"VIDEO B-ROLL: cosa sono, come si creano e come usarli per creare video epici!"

Ciao a tutti, io mi chiamo Alessandro Zugno e sono un fotografo e videomaker professionista. Oggi vedremo cosa sono i video B-roll, come farli e come utilizzarli nei vostri video per renderli più professionali. Partiamo subito con la definizione di video B-roll. Anni e anni fa, quando ancora si usava la pellicola, nel cinema si usavano due bobine.
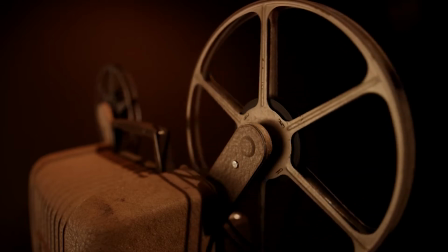Una A-roll, che era quella con cui si girava la storia principale, e una B-roll, in cui si giravano tutte quelle scene aggiuntive. I video B-roll non aggiungono nulla alla storia principale, se infatti potessimo togliere tutti i video B-roll da un film la storia principale non cambierebbe. Quindi a cosa servono i video B-roll? Servono per nascondere per esempio la transizione da una scena a un'altra? Oppure per creare uno specifico mood, atmosfera, per esempio un mood allegro, triste, cinematografico, questa parola molto diffusa, cinematografico, video cinematografico, foto cinematografica? Se volete creare dei buoni video B-roll che vi saranno utili dopo in fase di post-produzione vi consiglio di pianificare bene prima quali video, come filmarli, quale sarà il soggetto eccetera, a cosa vi serviranno. Inoltre vi consiglio anche di filmare più di quanto pensiate che vi servirà dopo, questo perché non si sa mai.
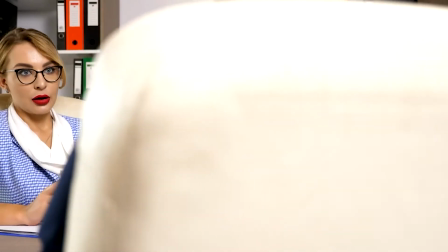Io personalmente utilizzo i video B-roll nelle video interviste oppure nei video di prodotto. In questo caso i video B-Roll mi servono per mostrare gli ingredienti che si trovano all'interno di questi prodotti.
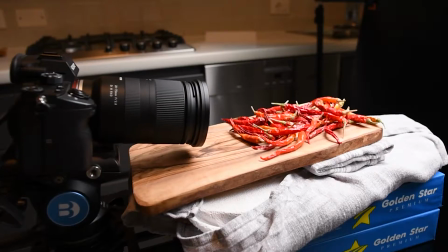Possono essere per esempio una salsa piccante con peperoncino oppure una nocciolata. Per esempio recentemente ho filmato dei video B-Roll per creare uno spot pubblicitario per delle salse piccanti made for meat.
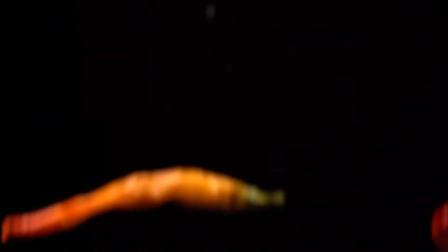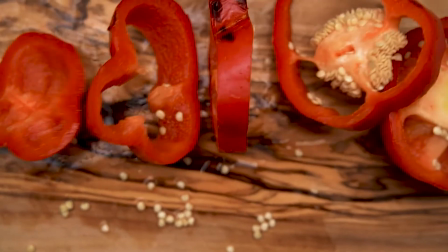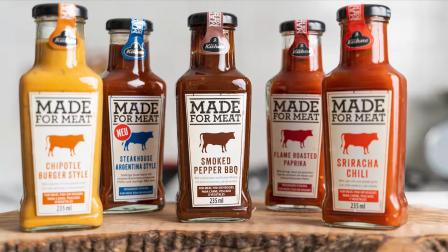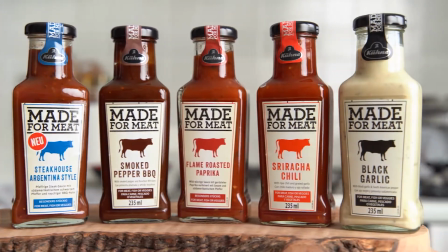Potete notare che entrambi i video sono dei video promozionali che vanno a promuovere questi prodotti, queste salse. però grazie anche ai video B-roll ho creato due atmosfere completamente differenti, opposte quasi e questo mi permette di raggiungere due categorie di pubblico, di consumatori diverse il primo video è stato creato con un'atmosfera più rustica quindi ho utilizzato degli sfondi scuri,
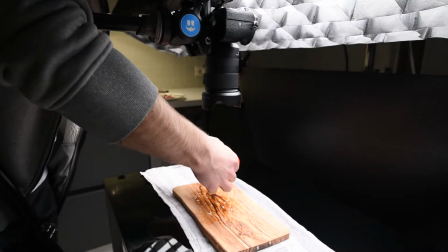neri ho utilizzato come base una base in legno antico come luce una strip
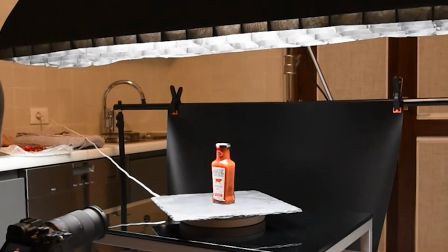box con una griglia in modo da concentrare la luce solo sul prodotto che sia solo questo fascio di luce che va sul prodotto.
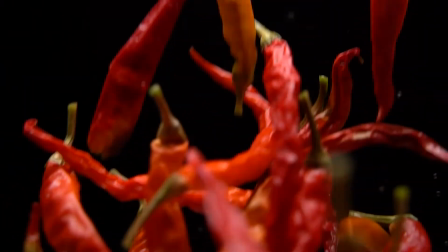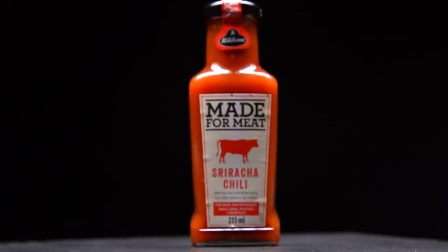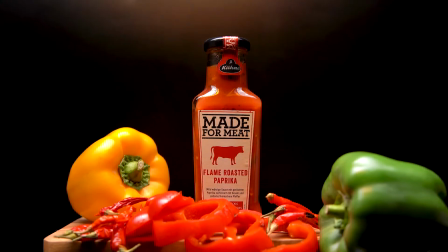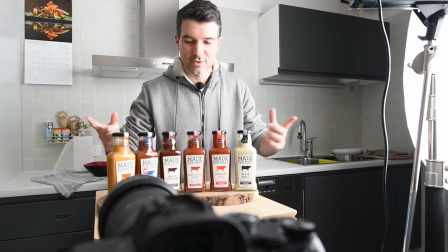Per filmare questo secondo tipo di B-roll abbiamo sempre le nostre salse made for meat, questa volta le ho disposte tutte belle in fila.
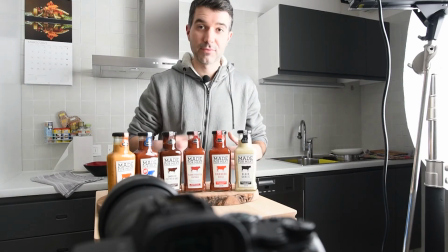Come base utilizzerò un tagliere in legno, come fonte di luce questa volta userò una fonte di luce molto più grande,
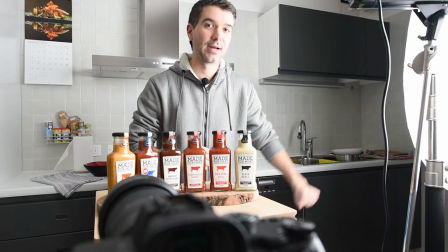userò infatti un ombrello parabolico bianco con un ulteriore diffusore.
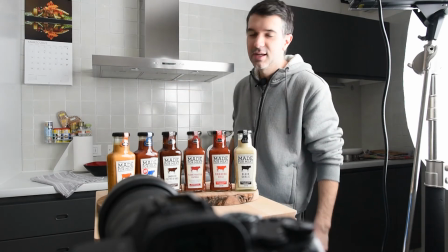Sullo sfondo invece abbiamo la mia cucina di casa per dare un'atmosfera molto più casalinga e naturale.
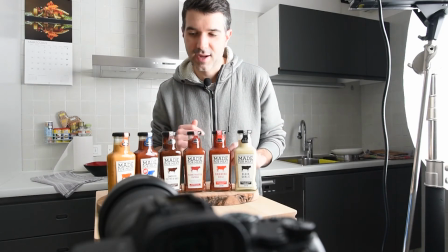Filmerò vari video B-roll utilizzando anche uno slider per far scorrere la fotocamera lungo tutta questa fila di salse.
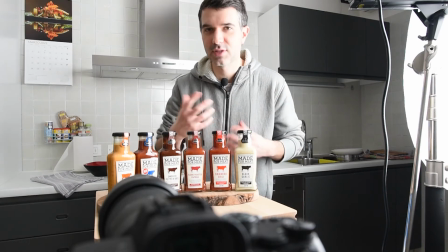Non preoccupatevi se non avete questi strumenti professionali come uno slider, si possono fare ottimi video B-roll anche a mano libera.
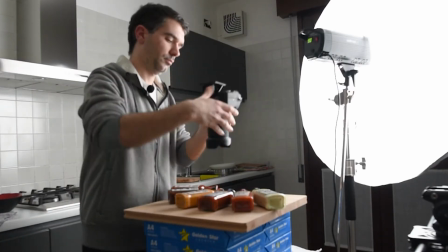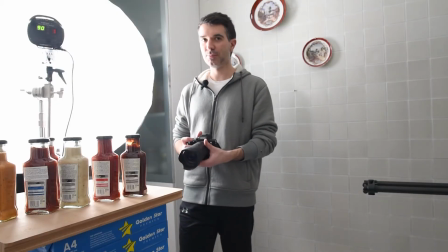Quando fate dei video B-roll a mano libera, per ottenere dei video più stabili vi consiglio di non muovere la fotocamera con le braccia,
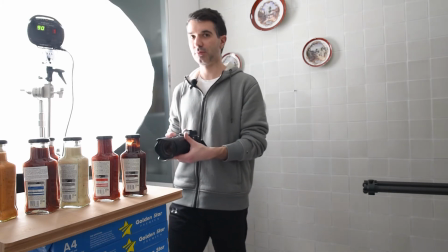ma bensì di muoverla spostando il peso del corpo avanti o indietro.